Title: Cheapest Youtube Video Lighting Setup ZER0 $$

So hey guys, how's it going? This is Williamson here with WA Films. Today I have a new video for you.
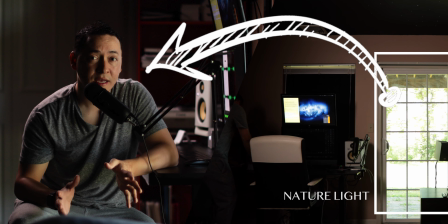5s
I'm just gonna be showing you guys how you can get the same look that I have right now here, which is actually very simple.
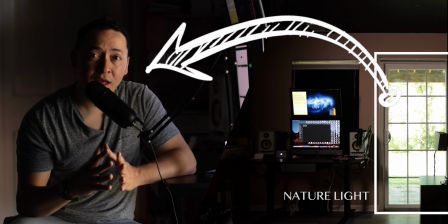14s
This is just one window light over here. If you are the type of YouTuber that don't have the
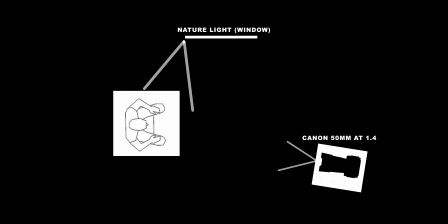23s
resources at this point to invest in lighting or stuff like that, hey, this video is gonna be really helpful for you. And just so you know guys, this is very simple.
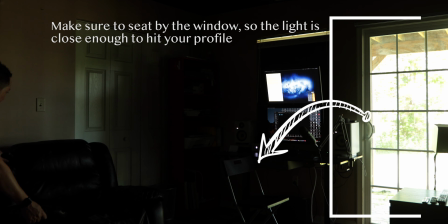33s
This is gonna be straightforward guys. Anybody can get this look, and there's no secrets going on over here.
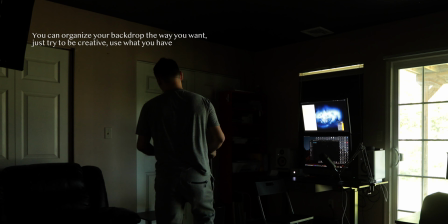39s
Trust me, for this setup you don't need to buy any lighting whatsoever.
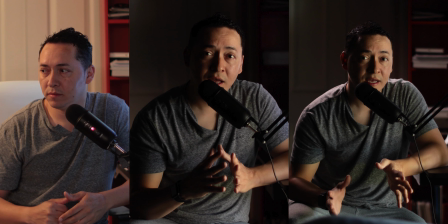44s
You don't need to purchase anything at all. There's no excuses when it comes to lighting for you to make it work.
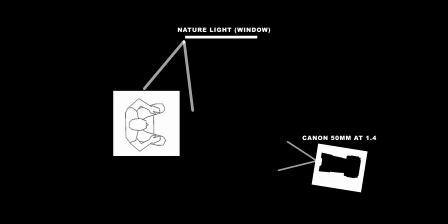52s
You can do this easily in any situations. You can use this for your YouTube channel.
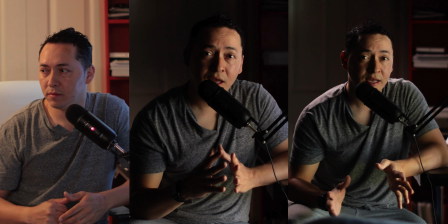58s
You can use this for any type of interview kind of thing, if it works for you. If this is the lighting style that you're looking for, it's gonna work.
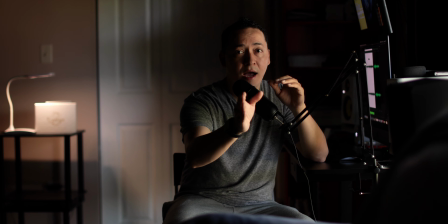69s
Now your camera is going to be on the opposite side of the light,
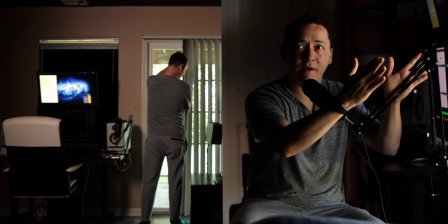75s
so the lighting is coming in kind of like 45 degrees, and I have my camera
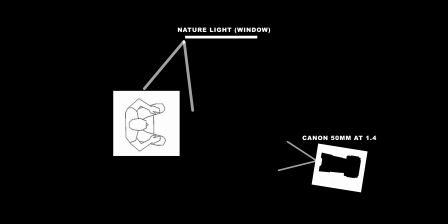82s
placement right on the other side. So this is how you can get this look.
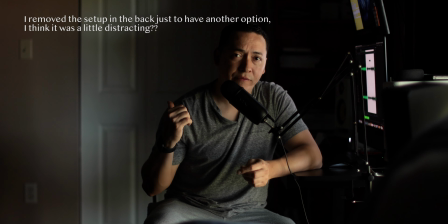89s
Now I just remove the stuff from the back, as you guys can see over here.
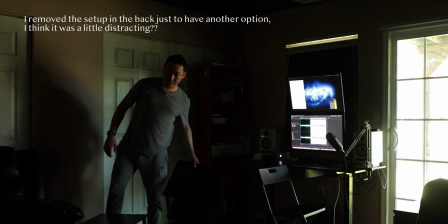94s
There's nothing going on in the back. There's no lighting whatsoever. It looks great.
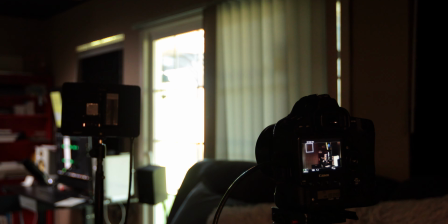98s
I'm shooting as always on the 1D Mark II, and I'm using a 50mm.
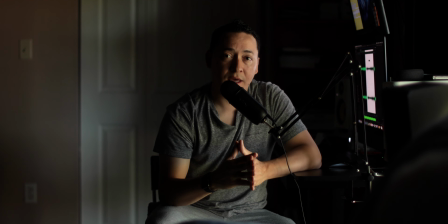105s
I have the camera a little farther away, so I'm creating some kind of compression for this.
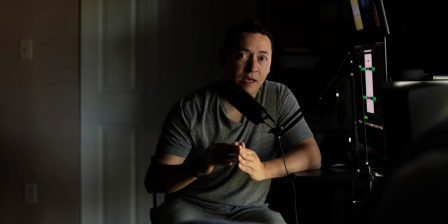111s
Now I'm gonna add a backlight just to create a headlight.
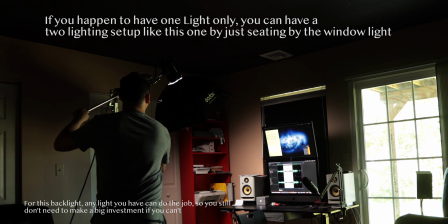117s
I just want to see what it looks like. I'm curious to see, and I think it's gonna look nice.
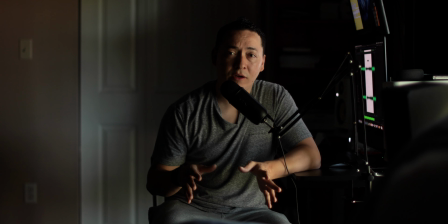123s
Now one more thing, in my case I'm a little bit close to the wall at the back,
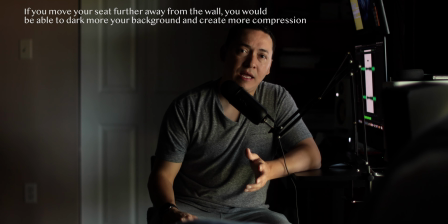130s
so somehow it's not creating that
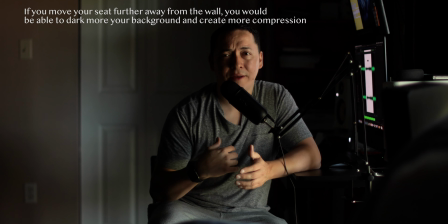136s
compression that I really wanted.
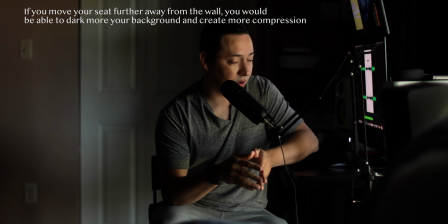141s
But if you are able to have your setup farther away from the wall,
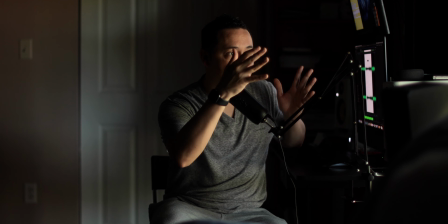150s
trust me, with decent lighting
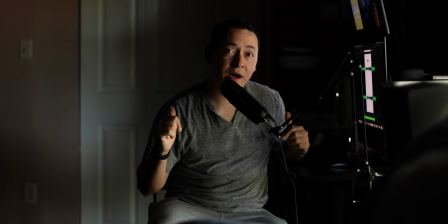154s
conditions you are going to be able to dark your background and to create more compression.
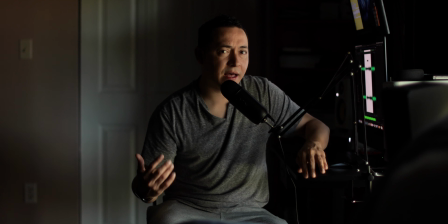162s
Your shot is gonna look amazing. So let's add another light and see what it's gonna look like.
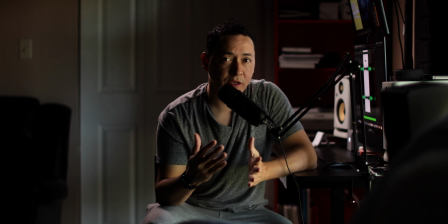173s
So hey guys, this is the look that you can get by just adding an additional light in the back. Guys, it is only one light that I add in the back just to create this separation.
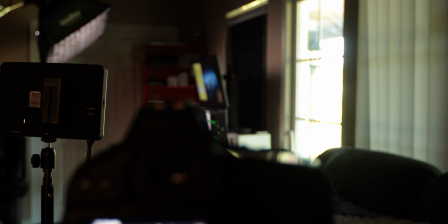188s
It looks really nice, really dramatic, really interesting lighting going on here.
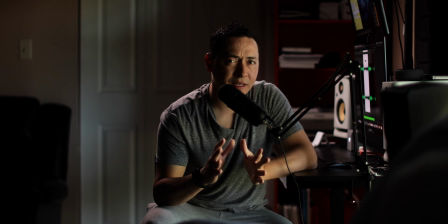193s
It's really nice.
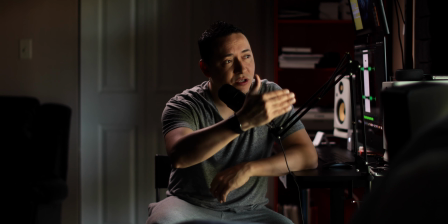195s
So again, I'm still using this beautiful softbox, natural softbox.
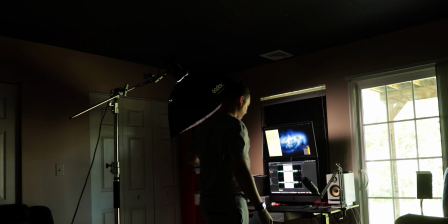203s
The light in the back is just if you want to do it.
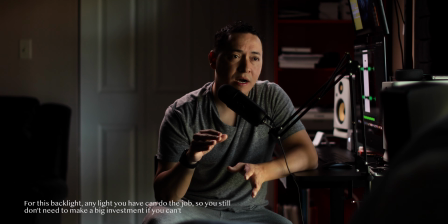207s
For this you can use any light as long as you match the same color temperature. I'm shooting 5500 because I'm using a natural light,
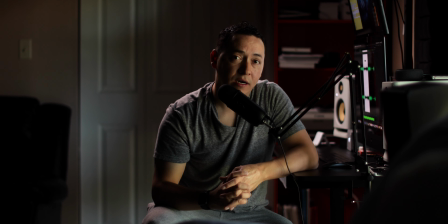219s
so this light in the back is also 5500 Kelvins. So just make sure to match those colors.
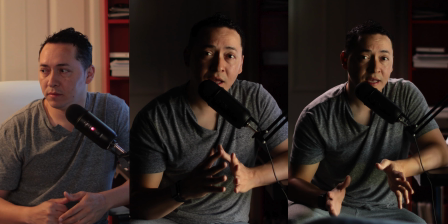229s
So there you have it guys, that's it for today.
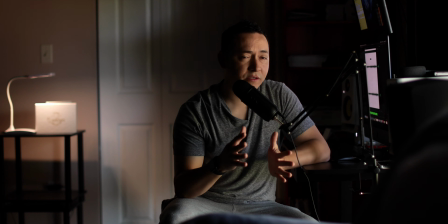231s
Hey, there was a short video, straightforward, just to show you this easy setup that anybody can do.
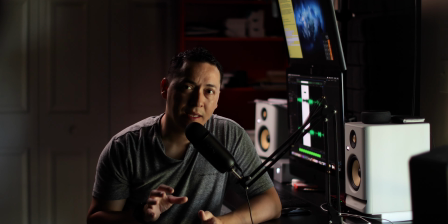238s
So for this one I just reframe the camera a little bit, just play around a little bit with the composition as well.